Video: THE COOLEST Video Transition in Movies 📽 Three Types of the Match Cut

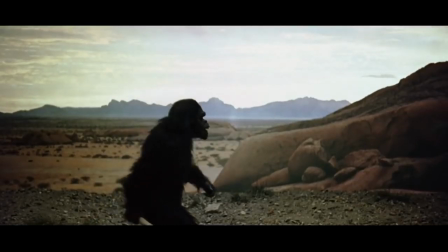0:00 Many of you might remember this legendary scene from Kubrick's 2001 A Space Odyssey.
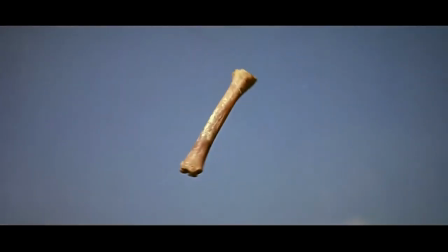0:05 In the course of a few seconds, we see millions of years of human evolution, from the first bone weapon to a spaceship.
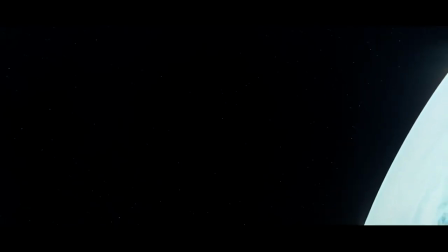0:13 Today we are going to talk about the editing technique used in that scene and which is widely applied in film and animation.
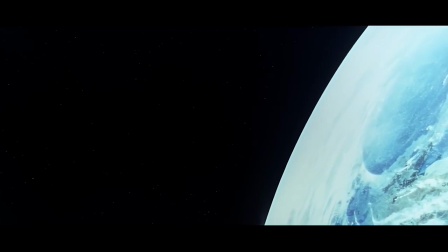0:20 This technique is called the match cut.
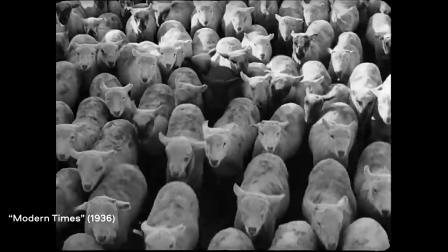0:23 A match cut is a cut between two scenes that have matching composition, visual images, or actions.
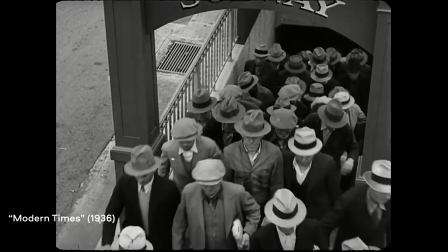0:30 There are three main types of match cut. Number one. Graphic match cut.
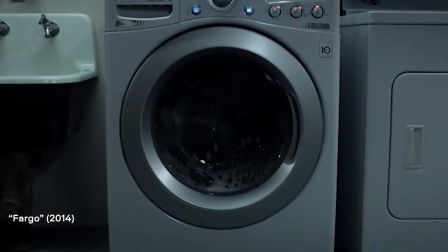0:36 In this type of match cut, two adjacent scenes contain objects of similar shape.
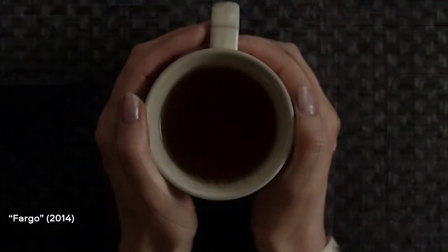0:42 In the transition, one object transforms into the other.
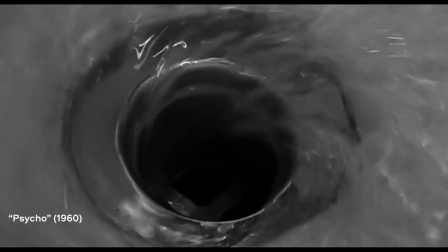0:45 For example, in this famous scene from Hitchcock's Psycho, we see a bathtub drain turning into the heroine's eye.
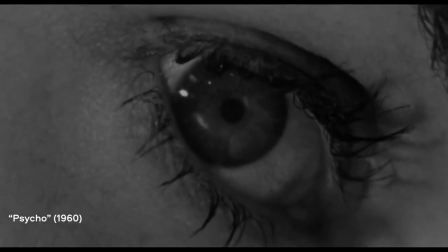0:52 Through this metaphor, the order shows us how a woman's life is drained out of her like water from the top.
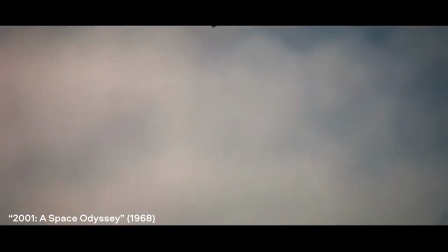0:59 The example in my introduction from 2001 in Space Odyssey is also a graphic match cut.
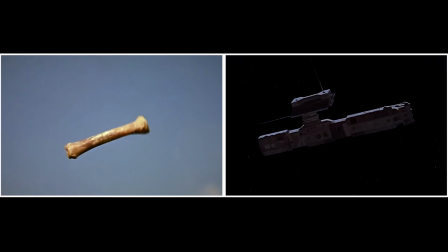1:05 Here, the linked objects are the bone and the spaceship.
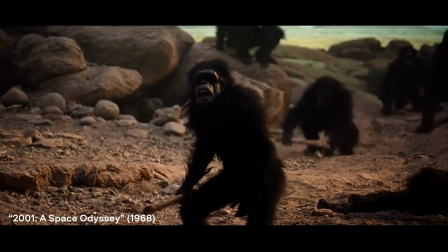1:09 This is not only a creative transition, but also a way to metaphorically show the progress of human evolution.
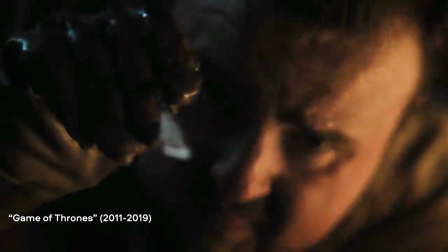1:16 However, match cuts aren't always quite so sophisticated. For example, in these scenes from Game of Thrones, where disgusting images are matched with food,
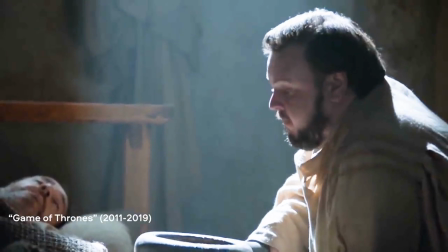1:25 match cuts are used to enhance the viewing experience and create concern about the character.
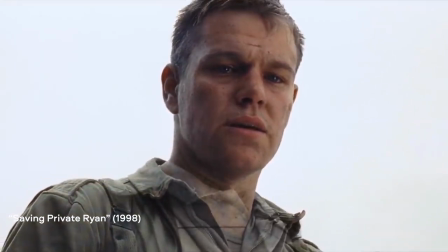1:32 Graphic match cuts can also be used to show the passage of time and shift the story into the future.
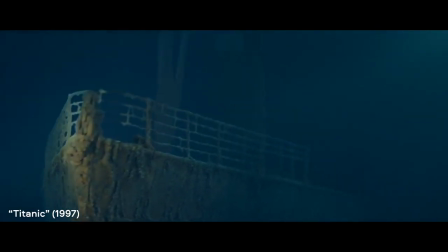1:38 Or to do a flashback, like this scene from Titanic.
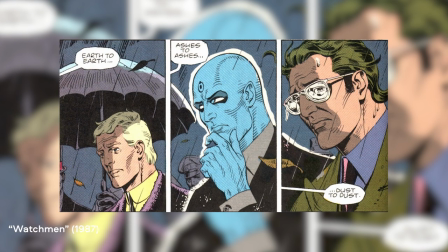1:43 By the way, match cuts can be seen not only in movies, but also in video games and even graphic novels.
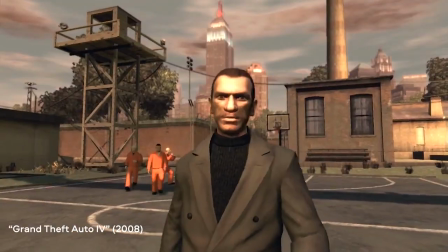1:50 Maybe you've also noticed examples of this editing technique? If you have, tell us about it in the comment section.
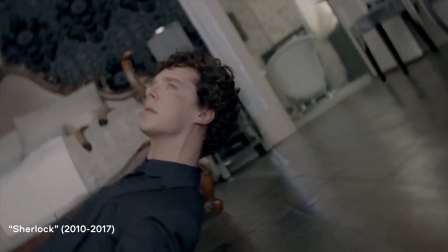1:57 Movement match cut. In this type of match cut, action in one scene is matched with action in the next scene.
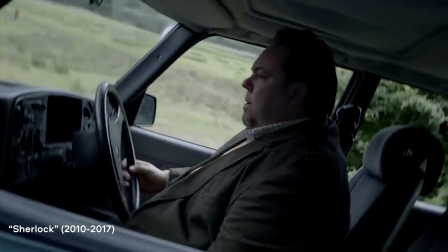2:05 Lots of movement match cuts can be found in the Sherlock series. They help to highlight the dynamic storytelling that is very characteristic of this series.
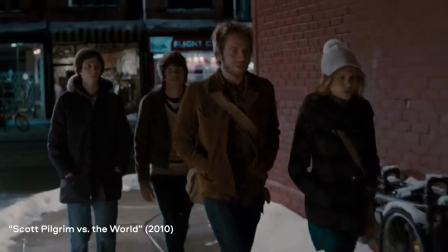2:14 Movement match cuts can also be seen in Edgar Wright's works, in the Breaking Bad series and in many movies.
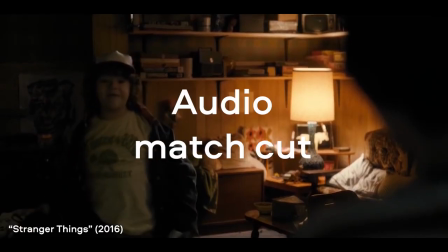2:24 Audio match cut.
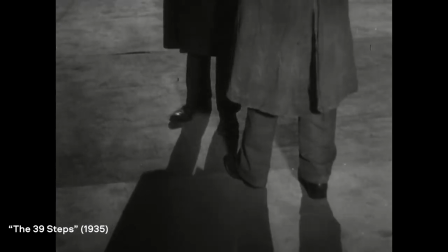2:27 The audio match cut is a type of transition in which a sound effect in one scene is transformed into a similar sound effect in the next scene.
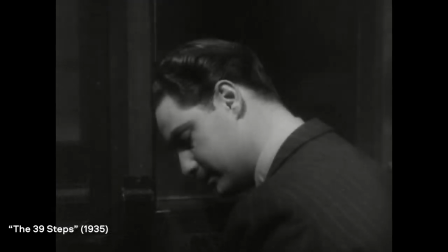2:38 Like in this scene from The 39 Steps directed by Alfred Hitchcock.
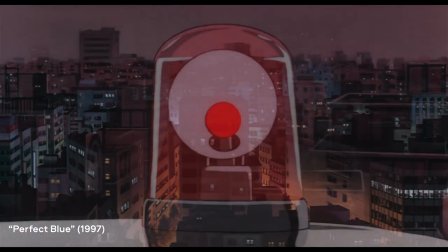2:43 Or like in this scene from Satoshi Kon's Perfect Blue, where the sound of real police sirens is replaced by a toy car siren.
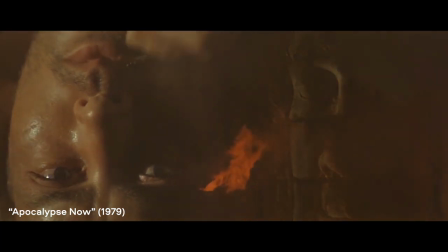2:51 Audio match cuts often serve as an additional element within other types of match cut, like in this scene from Apocalypse Now,
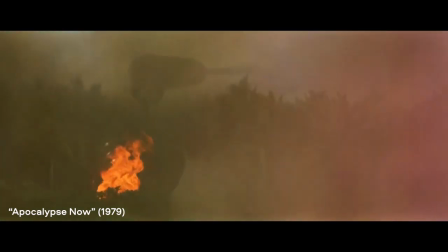2:58 where helicopters turn into a ceiling fan and their sounds merge into one.
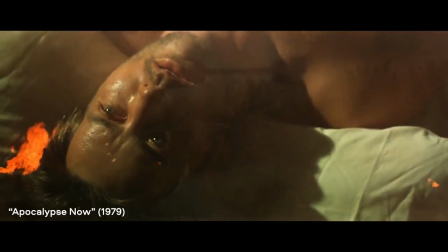3:03 With the help of visual images and sounds, the director shows us that it's impossible to fully get over war.
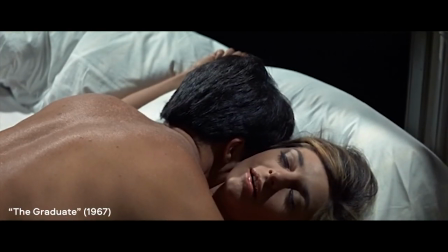3:10 As you can see, the match cut is a very powerful means of expression. Next time you watch a movie, try to notice the editing techniques.
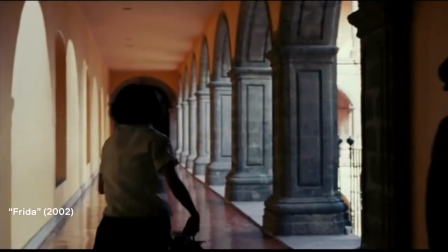3:17 Maybe you'll see some creative decisions that never registered before. Thanks for watching this video to the end.
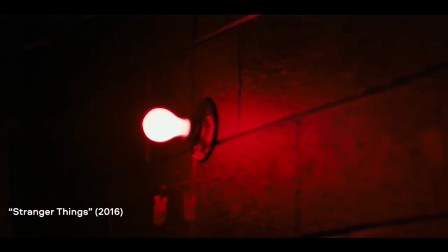3:23 If you like it, don't forget to hit the like button and subscribe to our channel. This has been the Movavi Vlog.
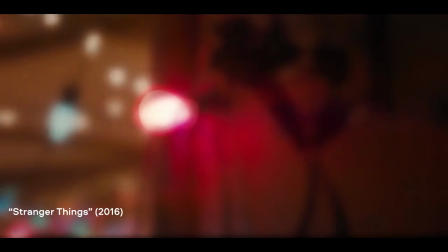3:29 See you next time.